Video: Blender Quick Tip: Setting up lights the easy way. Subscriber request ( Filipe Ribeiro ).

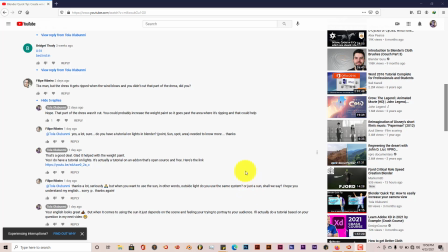(0:00)
Hello, this is Tola from Trifo Productions with another Blender quick tip. And this quick tip is based upon a subscriber's request. His name is Filipe. And he says, do you have a tutorial on lights in Blender?
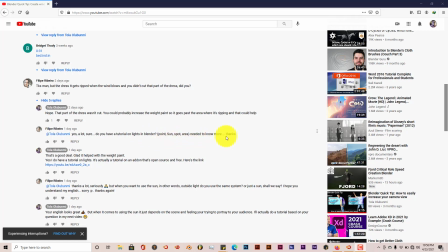(0:15)
Point, sun, spot, area. Needed to know more, thanks. Because I've done a tutorial on the 3-point light system add-on in Blender, but with this tutorial it's going to be it's going to be quick, but what it's going to be based on is how I use
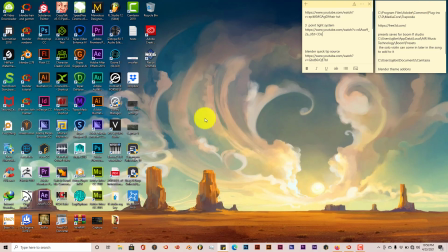(0:32)
the lights in Blender to create scenes, that have meaning, that have expression. You don't want like flat lighting throughout your scenes. And I'm not talking about like 3-point lighting where you have the fill lights and the
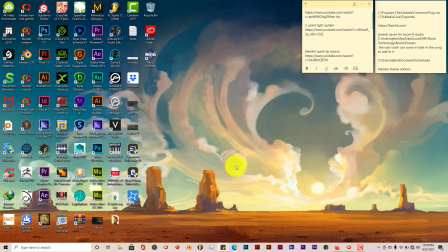(0:48)
other forms of light that's supposed to compose an overall light system for a character. I'm talking about a lighting scene, pretty simple when it comes to outdoor lighting and indoor lighting,
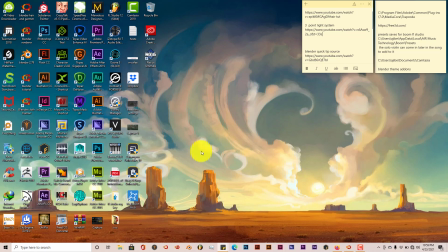(1:02)
and also using the point lights to do different things specifically.
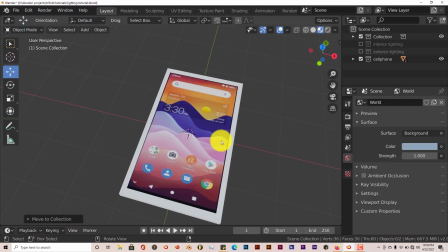(1:08)
And I'll show you what I mean by that. I'm going to open up this scene. I've created like 3 scenes here, one for interior lighting, one for exterior lighting, and another one for I use this one specifically for the cell phone lighting.
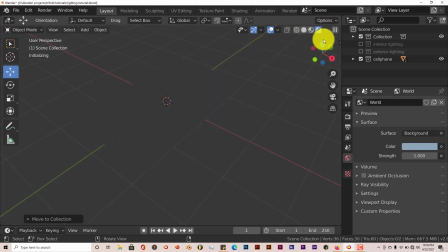(1:23)
Now when we go into cycles and you look at this scene, you see the cell phones there.
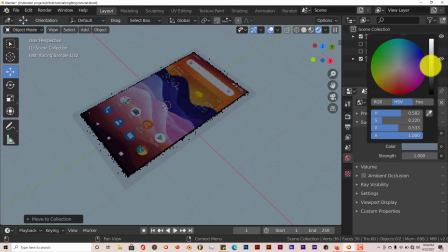(1:32)
Let's make it a little bit darker so we can get a better feel for what we're trying to obtain here, the goal we're trying to reach.
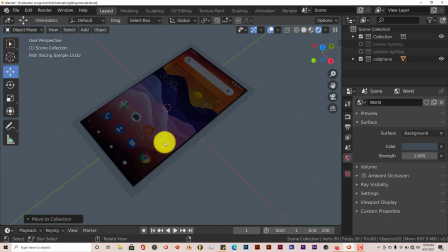(1:40)
But when we use our cell phones, the screens of our cell phones, they emit light, and with this you could cause this surface to be an emission surface, but I've tried that before and it doesn't really come out that well. The end result isn't that good.
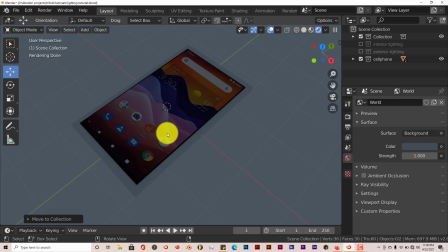(1:59)
So what I do is I use a point light system, or a point light actually, to illuminate the surface of the cell phone.
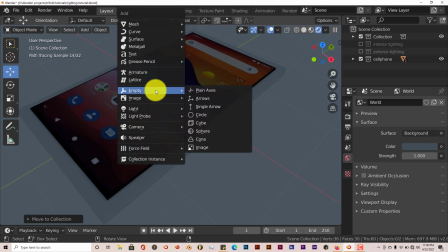(2:10)
Now I have the cursor in the middle. I'm going to press Shift A on my keyboard and go to light and then go to point.
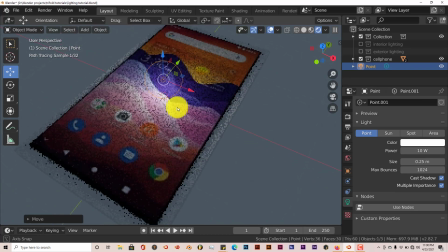(2:19)
I'm going to pull this up. You can already tell the difference here, how the cell phone looks
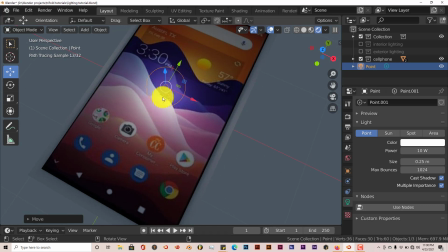(2:28)
animated because there's a light hovering above it. You can't really use a sunlight because that's too much. An area light, that's kind of heavy for such a small area of space to light up.
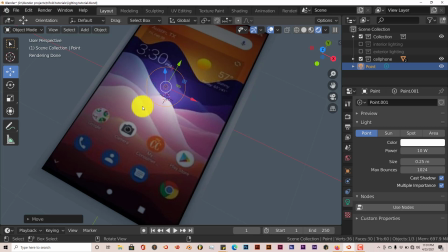(2:44)
And then when it comes to the spotlight, that really doesn't give the effect that you want in terms of an illuminated surface. So the point light will be the best thing to use. And we're going to turn this up a little bit. Excuse me. I'm trying to do this tutorial at night while my children are sleeping.
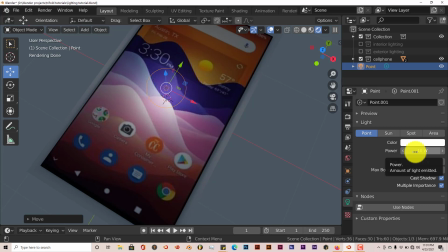(3:03)
So I'm watching the baby monitor as they sleep, but we'll get through this tutorial. My daughter just woke up, but hopefully she'll go back to sleep. We're going to turn the power up on this. Let's make this, 50. Type in 50, 50, enter.
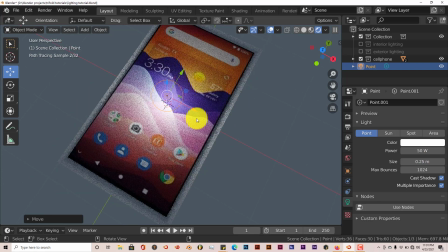(3:20)
And it lights it up. And the way you can actually have this light actually interact better with the cell phone surface
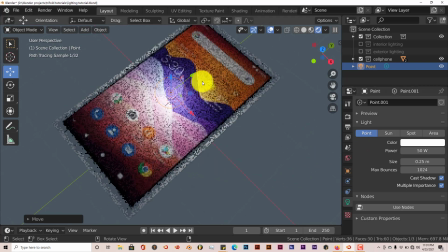(3:29)
is you can actually change the color to match the colors, or the dominant colors on the cell phone.
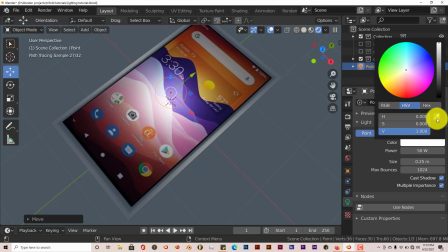(3:35)
And we're going to click on the color parameter here, click on the eyedropper, and I'm going to click this pink color,
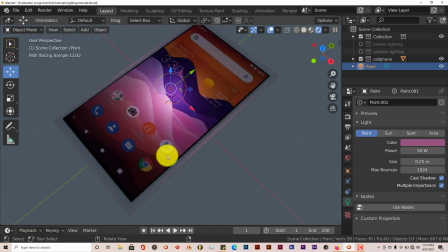(3:42)
and you can see that now it really looks like the cell phone is being activated and it's being used by whoever's holding it. Now one thing you want to keep in mind with this technique is that you don't want to have the surface reflective, and the reason being is that in Blender, for some reason, whenever you have